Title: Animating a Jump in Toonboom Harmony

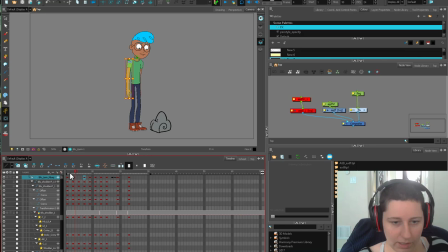(25:00)
So let's grab a couple in-betweens, and then I'm going to drag those in-betweens down here so that it happens later. So now this part, the arm is going to come forward and then back. And I need to get that shoulder involved too.
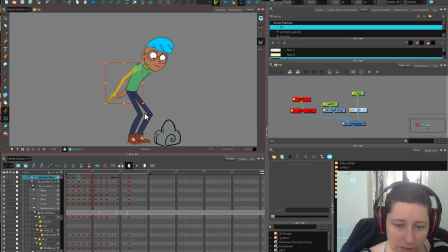(25:16)
So shoulder comes forward and then back. See, that feels a lot better. The arm is now, it feels like it has a little bit of independence from the body, because you're not going to swing your arms back and like, it's just, it doesn't all happen in the same trajectory.
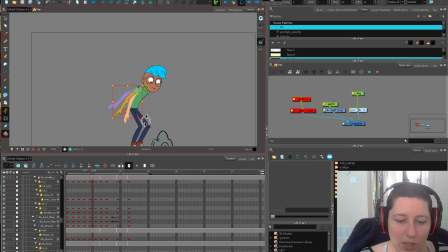(25:35)
So the arm comes forward, then swings back. And it's, if it swings back a little bit quickly, it's almost like it's building more momentum. It's collecting some energy as it goes back. And then it's thrown forward there really quickly. So it's going from here to here. We can put a swish in there. I think that'd be cool.
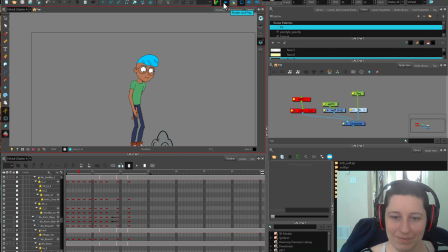(25:56)
And then this back arm, you can see now how silly the back arm looks. The arm is just kind of sticking out of his butt there. That doesn't make any sense. So I'm going to mirror the motion here of this front arm with the back arm. Here we go. And the hands are really stiff. I haven't put any bend in the hand.
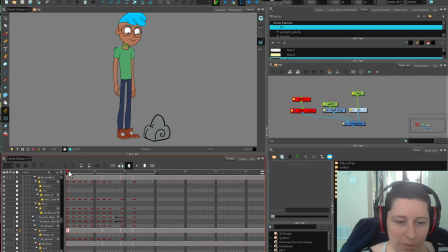(26:14)
So if you watch carefully, this hand, it's this one here in particular stays very, very stock still. This line is very straight the whole time. So just by going along and doing this, just by breaking that line a little bit, it doesn't have to be much. It can be super subtle.
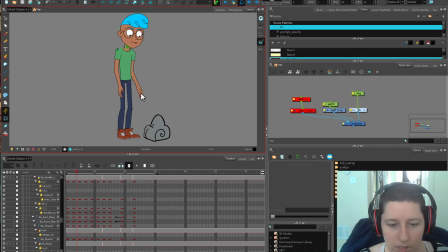(26:33)
And now because it's coming back really fast, you can get a little swing on that, a little bit of a pendulum in this arm as well. These long gangly limbs. I think if I do another character for you guys, it's going to be something a little less gangly. Build up, boom. And now we're getting contrast because this first movement is a little bit slower.
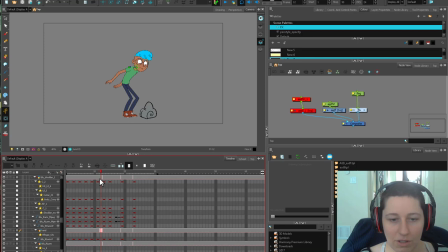(26:53)
He's going from here to here over the course of 11 frames, and then on frame 13 he goes from there to there. So you can see that there's a much bigger movement from there to there. Contrast. And we want these arms here to feel a little bit floppier too.
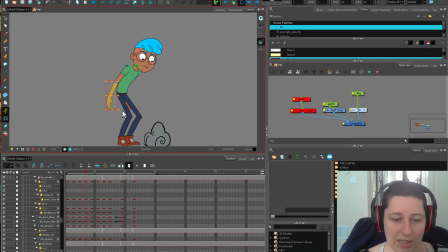(27:10)
I love putting in just some loose arm movement, making sure that the different parts of the arm don't feel like they're moving in sync, because that's not something that our arms do, like a mannequin.
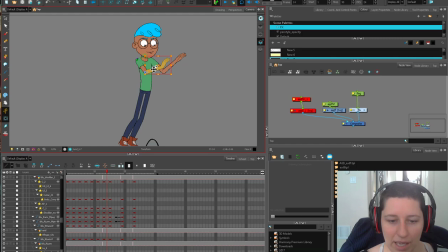(27:22)
So here I'm just keeping an eye on the lower, on the upper and lower arm, and making sure that this angle here is changing significantly enough.
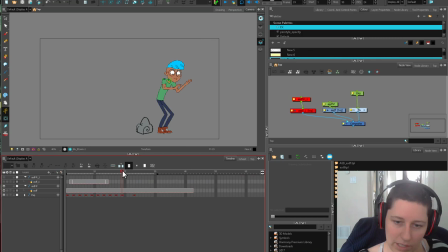(27:30)
So we can even bring that more. Angles widening. So I don't know if I want anything between here and here. I don't think I do, or I'd want it on ones if anything. So I want from here, like once his feet hit.
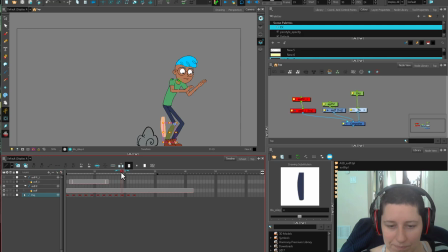(27:44)
Yeah, I think what I'm going to do is have some, when he goes from here to here, I want something to fill in the arcs, I think. Yeah, let's fill that in on a one just to see. We could change the timing of it later.
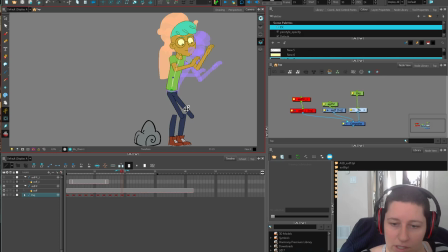(27:59)
Now I've got these weird legs that we have to counter animate. And what I'm doing is I just want to have this body swish a little bit more. So I put that on a one. That feels okay. I think it just clarifies what's happening a little bit.
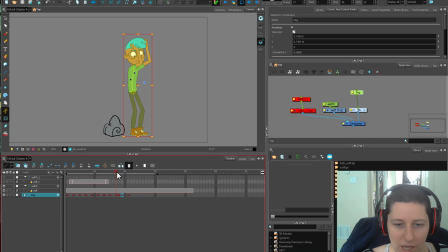(28:16)
And then we need a settle. So we need something between here and here. So once our legs hit, our body is going to come forward a little bit. So our body and our arms are going to continue.
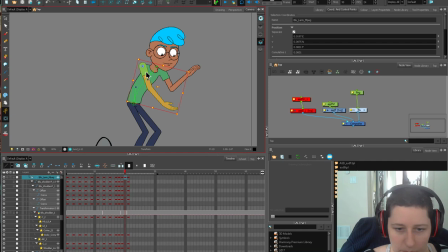(28:30)
Let me see if I can find a normal arm and start here instead of that messed up arm. So I want to start bringing that back around to its normal perspective. See, like that, so the arms and stuff keep going. The legs, I just want a little bit more cushion.
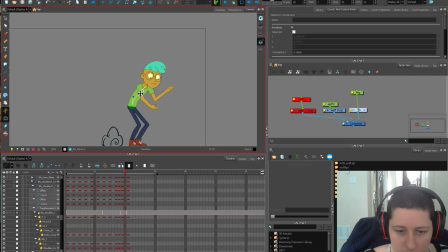(28:45)
So we're going to continue on with our weird little backwards leg scenario and then having the pelvis follow along.